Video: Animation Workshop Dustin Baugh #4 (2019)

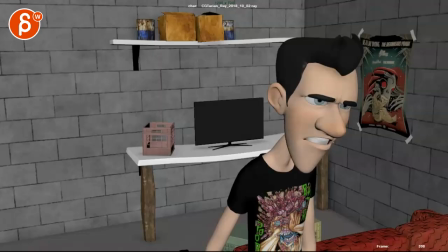(12:11)
And especially the end is just a bit too limited where you just stick to lip sync and that's it.
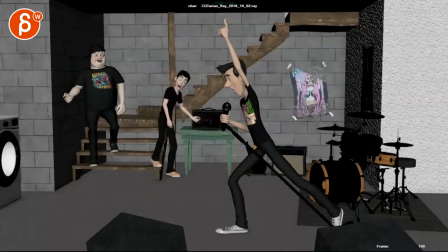(12:17)
And on the personal note, I know I'm just always not a massive fan of these type of textures. I mean, with these kind of models, because they're so limited in their textural detail. And then you have this where it's such a clash of styles. But again, I think you're going to put in lights, so we'll see at the very end how that is.
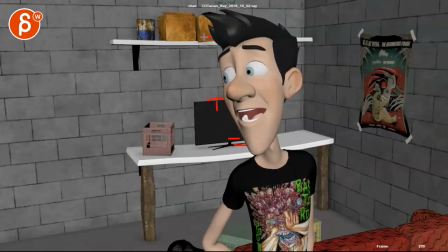(12:37)
But even stuff like this, I feel like all those lines kind of distract from the face and the silhouette. And you got stuff like this and the boxes right behind him where I would take these out, put that table over here.
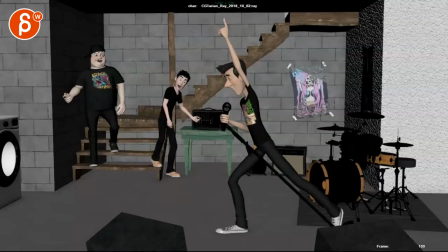(12:49)
Like no one will know anyway. This is the backside.
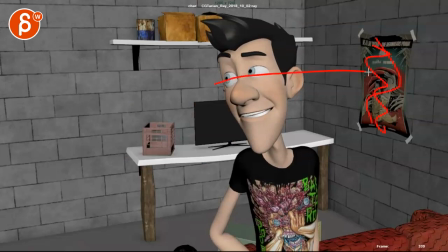(12:52)
Even this feels like there's so much detail that my eye almost wants to go here first before looking at that. That's, you know, textures are much simpler than this. So if you need this, I would just simplify, move it over there, clean the silhouette.
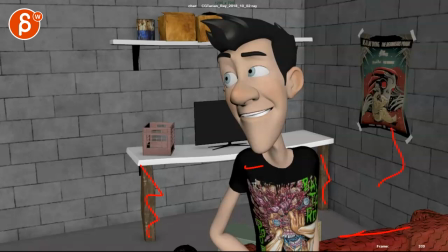(13:06)
I would keep that with simple colors. All of this, just kind of like that. Even this t-shirt might be too much noise compared to here. But that's just me. I know this is very subjective, but that's just kind of my thoughts on textures and looks in animation. All right, thank you. All right, there's an email. You can sign up, you can start whenever you want, you can submit whenever you want, you get 16 submissions. Either way, a like and subscribe would be awesome. All right, thank you.